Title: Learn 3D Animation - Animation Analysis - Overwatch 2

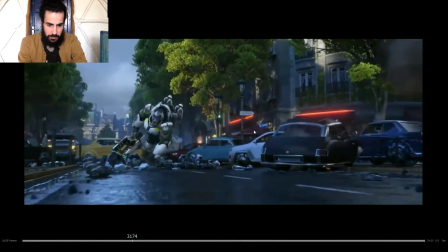(8:17)
Boom. How they managed to convey all perfectly the weight of the monkey.
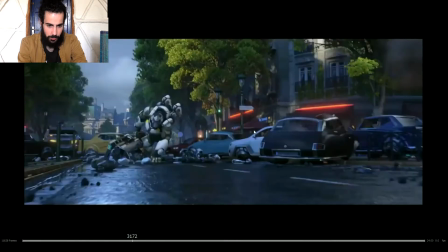(8:24)
So here we can see already how he is pushing.
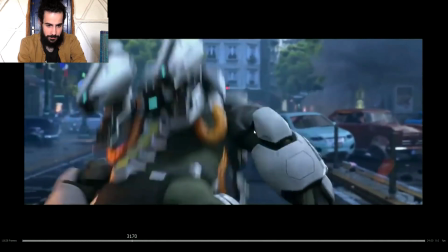(8:33)
The movement begins in this shot, then continues, keeps pushing.
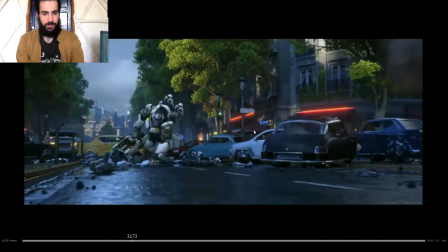(8:40)
Look how the shoulders go down as he finished to push. The shoulders go down, everything straightens.
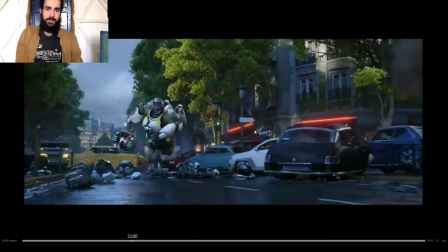(8:48)
Then the arms come up, shoulders back, then shoulders up, the rest of the arm, wrist back. So it's like wave-like motion. Wave-like motion.
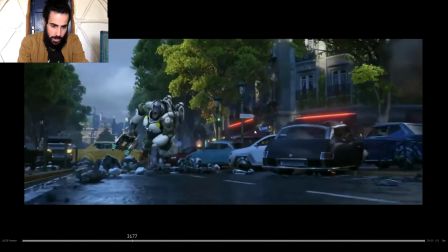(9:04)
Ooh. Then look how the torso pretty much stays on the same place. The head still moving a bit, but the
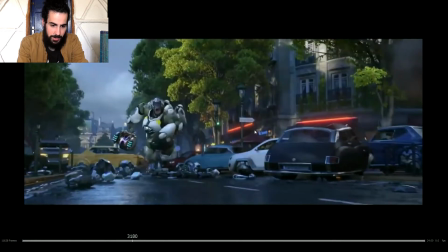(9:17)
rotation axis there is pretty much the center of the torso.
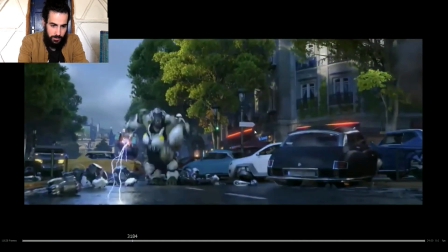(9:31)
Places one foot, places the other one, so it's not at the same time, overlapped, and then the hand.
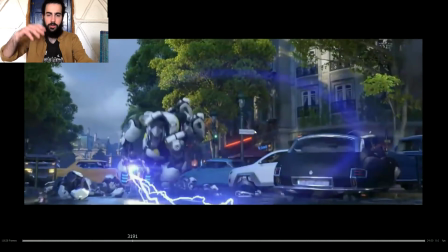(9:39)
So boom. So it's also, you can feel the wave motion on the feet. So one feet, the second feet, and the arm. So da da da da da da.
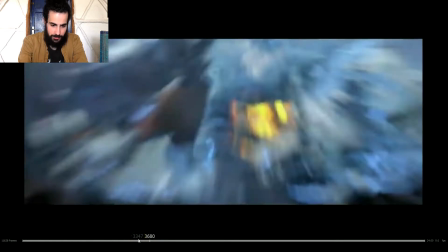(9:52) C'était un singe?
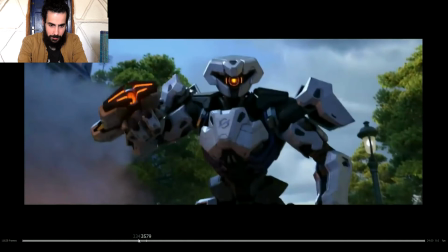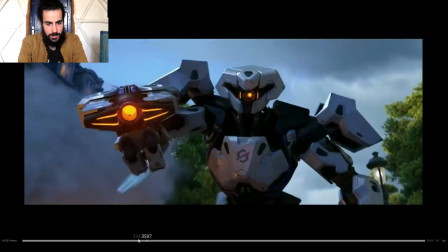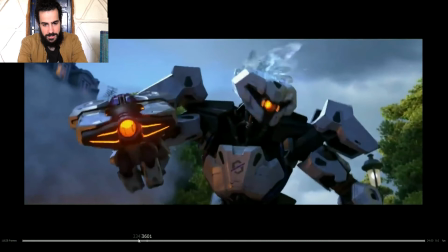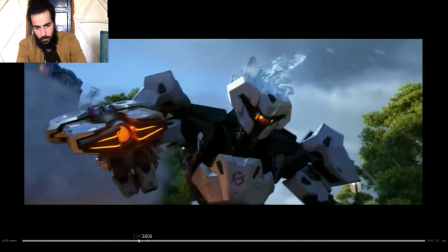(10:13)
just here,
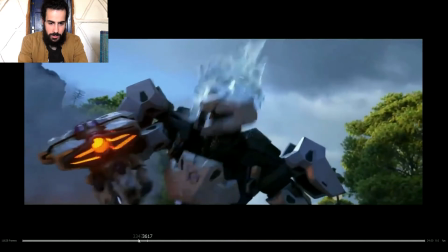(10:16)
notice how at the beginning, because the head is probably a bit more relaxed, is hitting from the side.
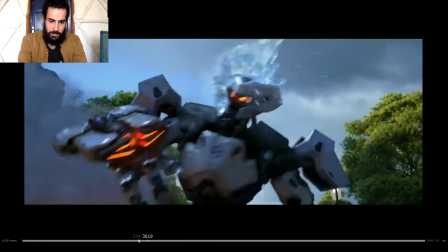(10:24)
As soon as gets hit, the head starts to move. The first frame is rotating a bit, then
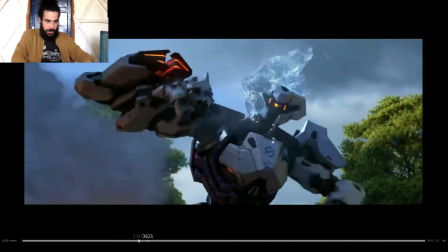(10:31)
the big frames, the big spacing, and then the whole body just like reacts to the hit. Then looks, takes a bit more frames, maybe because he's on tension, he's looking at the character,
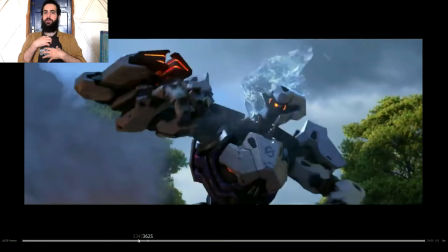(10:48)
but then the whole body, probably this one was more powerful, the whole body moves back. The arms, so the hit is on the face, so the arms drag back, and it's like a whip-like motion.
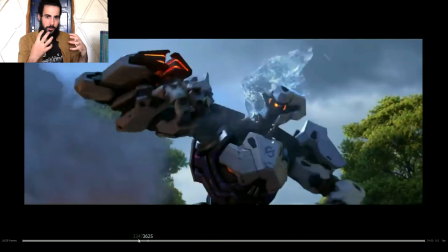(11:01)
Always, if you know where the character has been hit, you can pretty much analyze and figure out what the rest of the body should be doing.
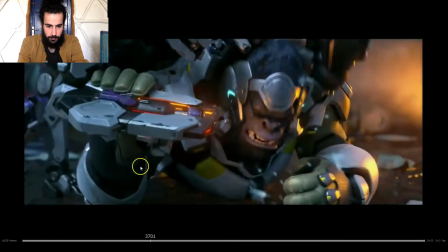(11:08)
Because if he's hit on the head, it's gonna affect the torso, then the torso is gonna pull the arm,
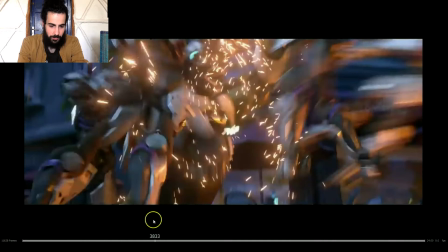(11:14)
then the arm, if it's pulling up, it's gonna pull the rest of the arm, then the wrist is gonna flicker.
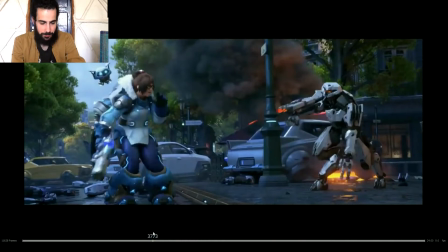(11:21)
So every single part of the body you can analyze and try to figure out what would do after that, no?
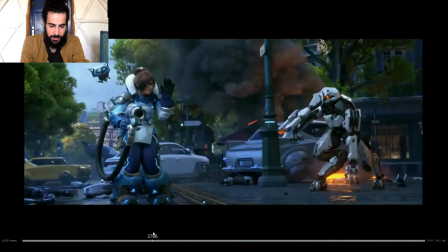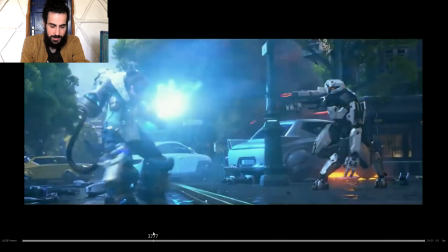(11:33) Good work, May. Thanks! Watch your back!
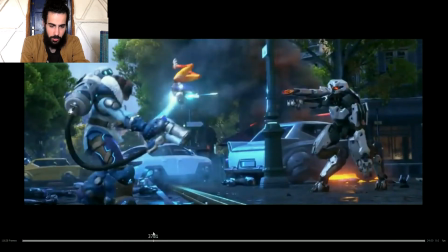(11:39)
Another, I'm not stopping this animation all the time because it has so much great animation. Look at that.
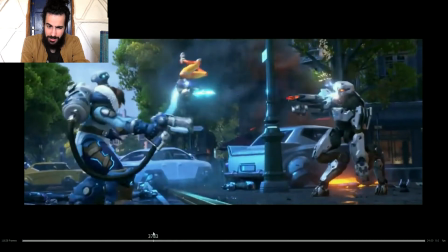(11:47)
So here we have the girl, super dynamic, but we can see, okay, she appears first time.
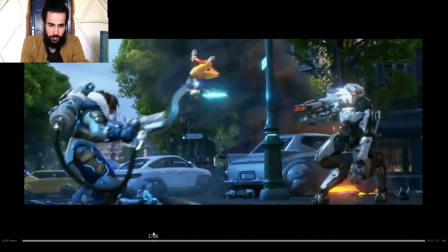(11:55)
This is the pose where she appears. So she appears and she finished rotating when appearing.
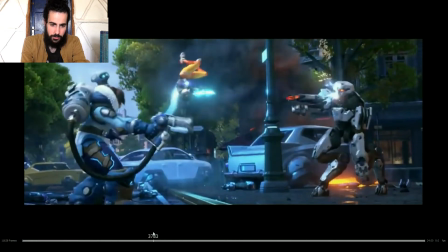(12:01)
So it's not appearing on that pose already. We can see how she slows to the pose,
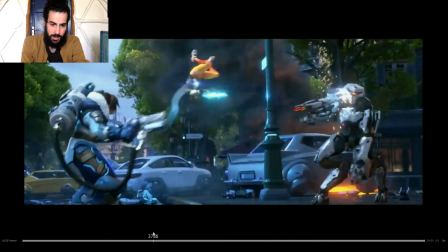(12:09)
then pretty much stays on the same pose, although keeps rotating slightly, ever so slightly.
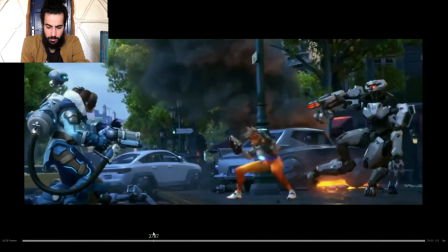(12:16)
But we can see the arc, if you track the hips, you can see how the hips do like the bouncing ball motion.
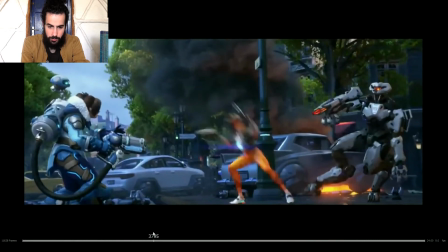(12:25)
So